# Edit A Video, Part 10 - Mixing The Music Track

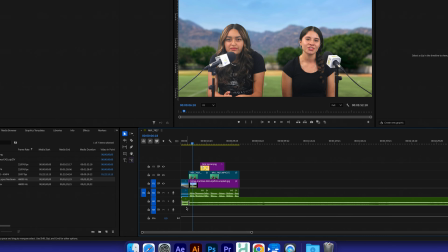You see how it kind of dissolved a little bit into the low level? It's not just an awkward cut.
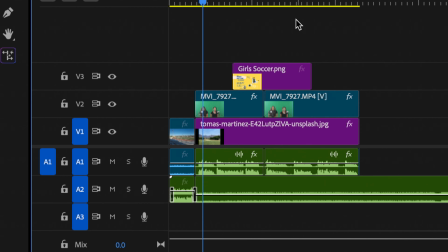Ladies, it's time to.
It kind of blended into the low volume, okay? But there's more.
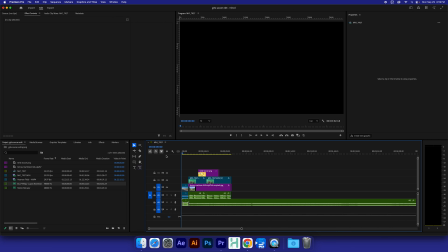Right now, I'm currently too
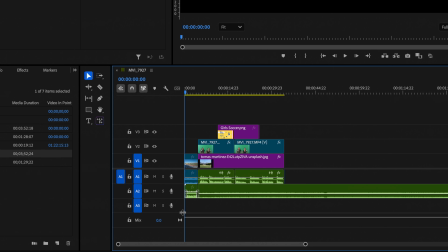far away from seeing the way this is laid out, okay?
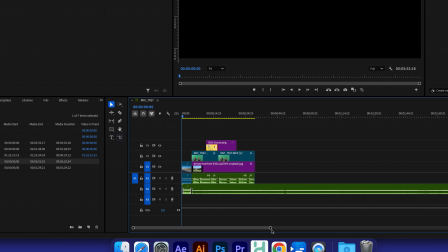You can take this, the scrolling bar here below your timeline and push this closer, and you can zoom in and out of your timeline, see? That way you have better control over what's happening here, okay? So if I
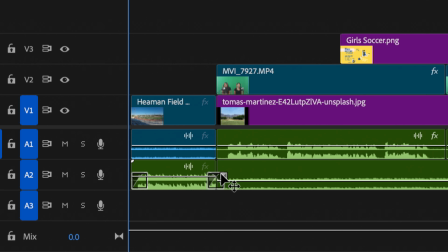take the dissolve effect here and I pull this little bar and make it bigger, that's going to lengthen the transitional portion of that.
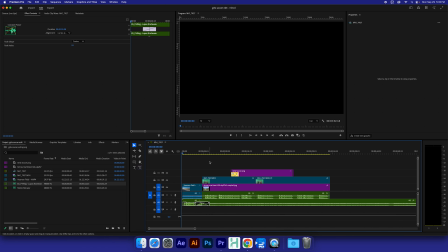Let's see.
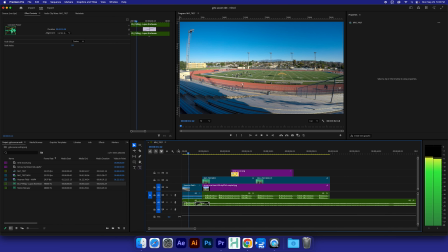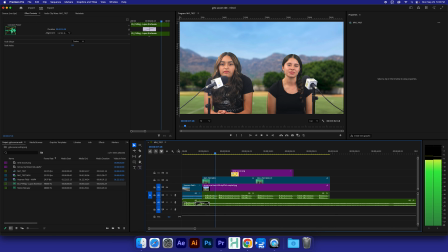Ladies, it's time to hit the soccer field and show your fierceness.
Much better. Much better. Okay? It gently dissolves into low volume.
Ladies, it's time to hit the soccer field and show your fierceness.
There you go. All right?
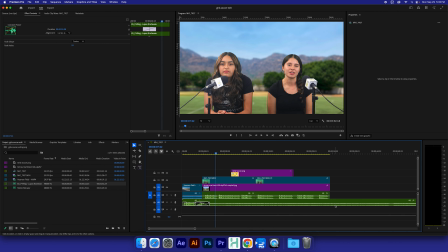All right, now, because the music, this kind of ends here, okay?
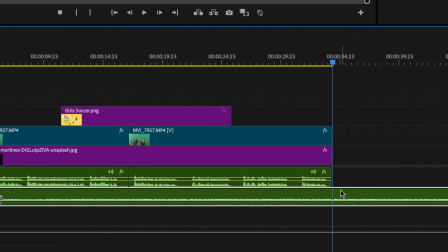I'm going to just go ahead and cut it here. I'm going to get the razor blade, and I'm going to cut that, and this can go away.
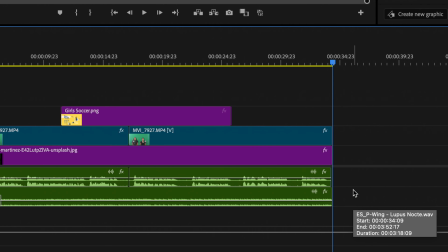All right, now let me explain what's going to happen here.
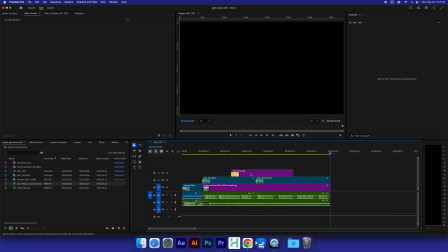One of the things that some of the editors do is they'll take the flyer one more time, and they'll add it to the end so we can see it one more time.
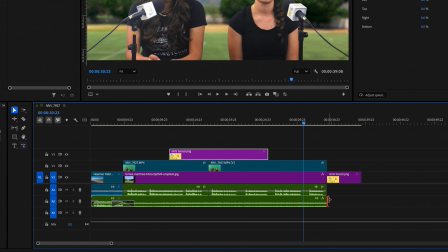And then they'll extend that music to the end of the flyer.
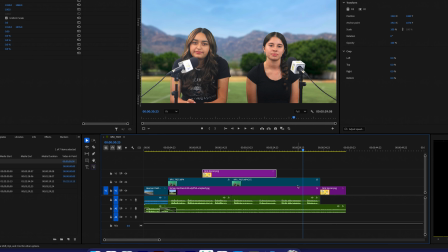Just for like a quick recap, you know what I mean? It's a quick recap, just a quick reassurance of what they just talked about.
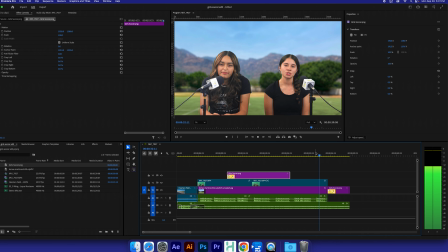Contact Coach Gutierrez for more information.
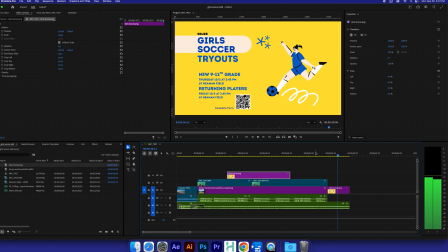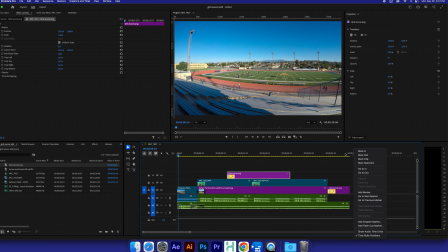And now this is and then you're officially done.
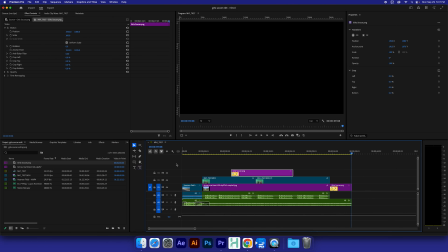All right. There are other knickknacks you can add to this just to make the information a little bit more for a little bit more. So you can put more information in here. So, for example, they do mention somebody's email.
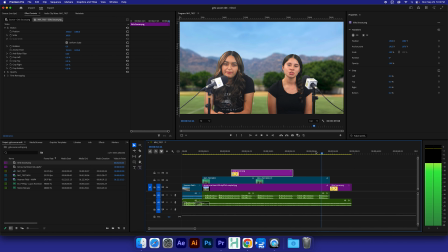Contact Coach Gutierrez for more information.
So, a lot of times what you can do is take the type tool,
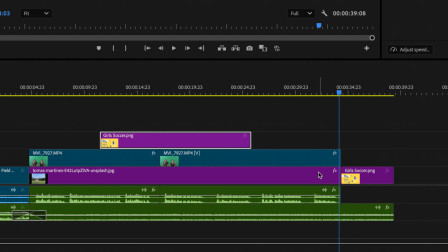and here she's asking in this portion, she's asking to contact somebody for more information, right?
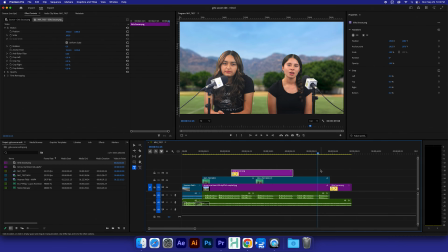Coach Gutierrez. So you can actually type the coach's email. For example, they're talking about Armando Gutierrez. He's the coach for girls soccer this year. So we're gonna put in
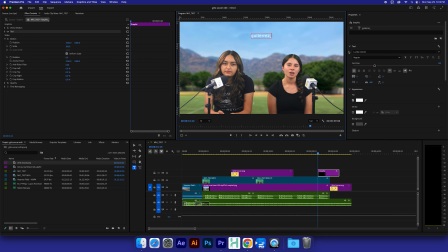Gutierrez _ Armando at Montebello.k12.ca.us. And now you've added some, I misspelled Montebello. So now you've added some text to the mix here.
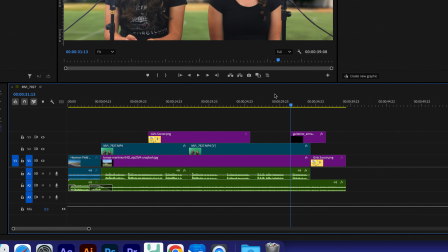There's your text. It appears here on the screen and it appears here on your timeline.
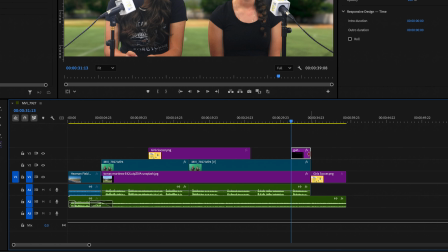And then you can adjust it to your liking. And then here we have this.
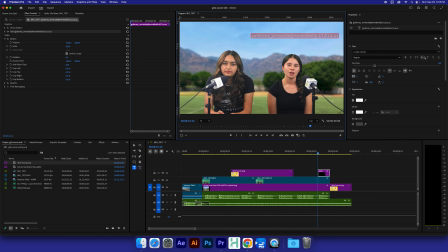The thing about fonts on video is you always have to make sure you choose a thick font, something that can be read from far away.